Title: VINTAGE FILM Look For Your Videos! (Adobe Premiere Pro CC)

YouTube, what is up you guys? Welcome back to the channel, man. I hope you guys are having an awesome day or night, man. In today's video, I'm coming at you guys with a tutorial, man. I'm gonna be showing you guys how to do a vintage look that I recently just did for a music video. You know, I've been into vintage looks a lot recently, man, and I actually just picked up my first film camera because I'm really starting to get into like the vintage look. And I feel like with my photos and the edits that I do just off of my photos, I feel like they're more vintage. And I just enjoy the vintage look, so I'm gonna show you guys how to give your footage a more vintage look in this tutorial.
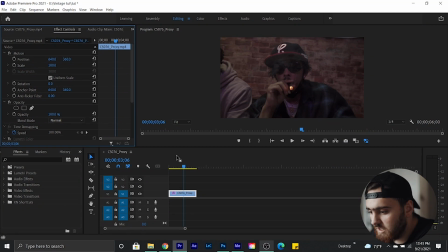So let's head over to Premiere and get started. All right, so I have this clip in my timeline. I already have it colored, I just have the color off. So the first step we're gonna do is we're gonna duplicate this clip once. And now you have that clip duplicated. So you're gonna wanna go to your effects tab and type in Gaussian blur.
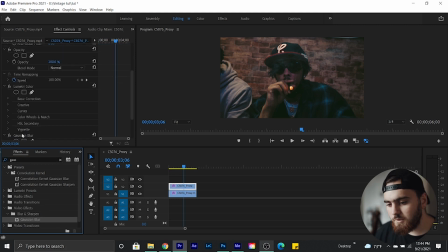And then drag that onto your top clip. And then I'm gonna boost the Gaussian blur to say, let's do 35. Now you see that it's kind of blurred. Make sure you click repeat edge pixel so you don't get that weird stuff around the edges. And then go up to opacity, and I'm gonna drop that down to 22%.
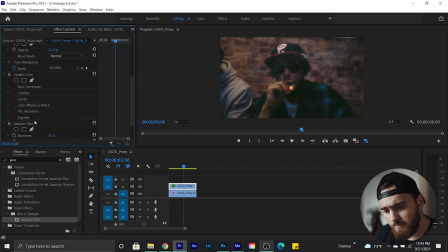That just kind of gives you that, like, and that almost makes it look like it's glowing. So that's with it, without it, that's with it, without it, with it. I just think it looks more, you know, it really gives off that vintage vibe. So I think that looks pretty cool like that.
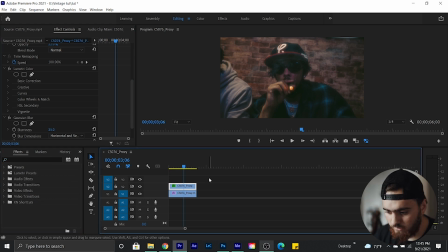And then another thing, what I'm gonna do now is I'm gonna take these two clips and then I'm gonna nest them. Nest those two clips together, and now it's just one clip. So now what you wanna do is, once you have that clip nested, go back over to your effects tab and then type in posterize time.
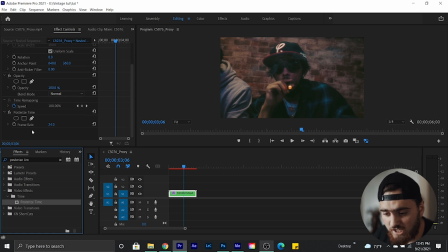What this basically does is it allows you to change your frame rate. So as you can see, this is at 24. And I don't know if you've ever seen Super 8 film, but Super 8 film usually has like that choppy look and it just looks super vintage. So that's what this is used for. So I'm gonna drop that down to 18 and then we're gonna render that out.
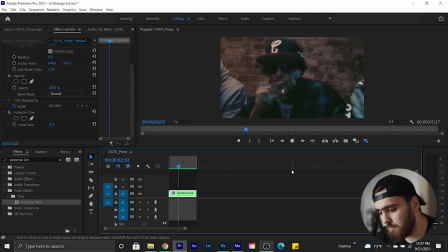And now you can see this clip has more of a choppy look rather than just smooth. So I'm gonna take this off and show you guys what it looks like without the posterized time. It just looks a little bit smoother. And then with the posterized time, it just looks a little bit more choppier, like how a, you know, vintage film or 8mm film would look like.
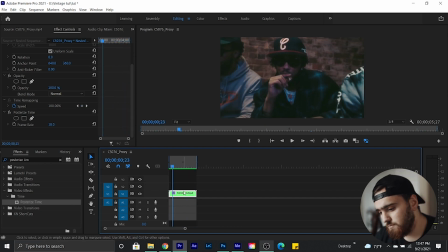So that's pretty much it, honestly. Super simple. Obviously you can color it however you want. When I'm specifically coloring something to give off that vintage look, I like to put greens in the shadows and sometimes a little yellow in the highlights, man, because that's typically the colors you see in, you know, older films and, you know, the vintage look.
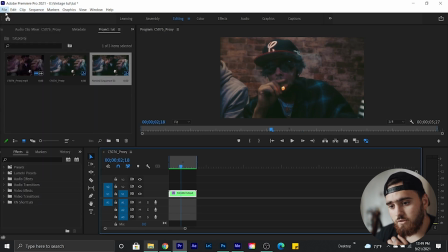So oh, and one more thing, I'm actually gonna make a new sequence. So go up to file, new, and then sequence, and then I'm gonna do DSLR 1080p 24,
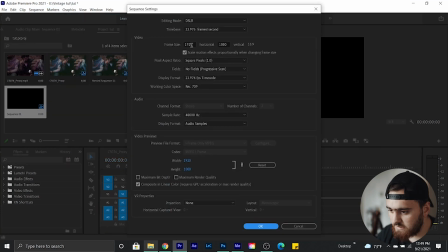and then I'm gonna go up to my sequence settings, and then I'm gonna change this to 1064 by 768, and that's just gonna give us like this square dimension.
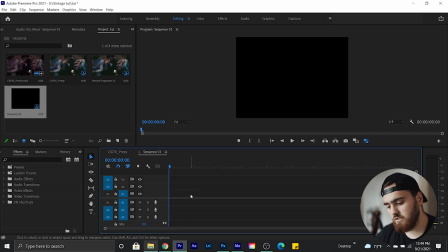And then I'm gonna go back to this sequence, hit Control C and Control V, and now we're just gonna scale that clip to the frame size.
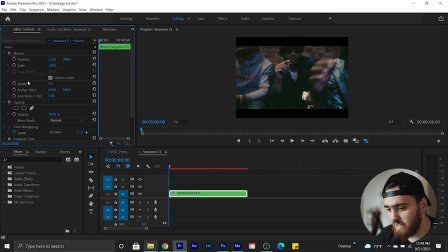Typically I would change the dimensions before I even start editing the video, but I forgot to do that for this tutorial. Yeah, man, that's pretty much the vintage look. And I'm going to, like I said, add on some grain.
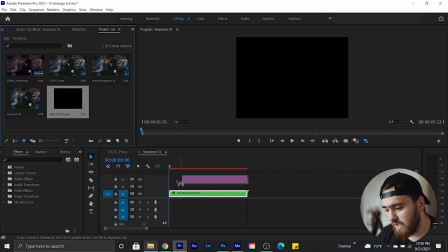Like I said, I typically would, you know, add on my own grain that I have, but just for the sake of this tutorial, I'm just gonna add it in Premiere.
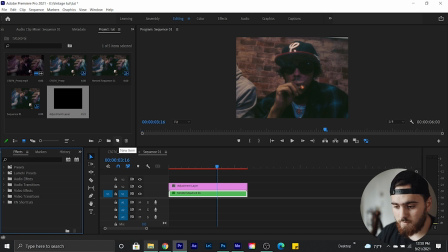So go to your effects, or make an adjustment layer first. Go to this little paper tab right here where it says new item, click on it, and then you'll see adjustment layer. And then once you have that adjustment layer and drag it onto your timeline, then I'm gonna go to the effects tab again and then type in noise.
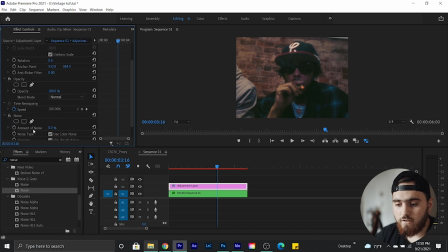Drag on noise onto the adjustment layer. And then I'm just going to bump this up just a little bit. So let's see what looks best. You can use the color noise, but I typically don't like to. So I just turn that off, and then I'm just gonna see what looks best.
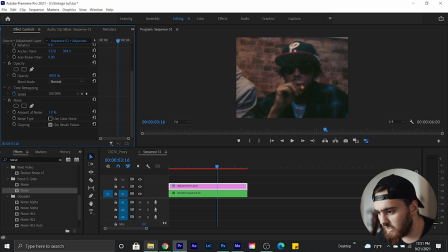I really, when I'm going for a more vintage look, I like to, you know, have a decent amount of grain. So I'm gonna do, let's say 10. 10 works. All right, so now you can see, you know, that's the vintage vibe, man.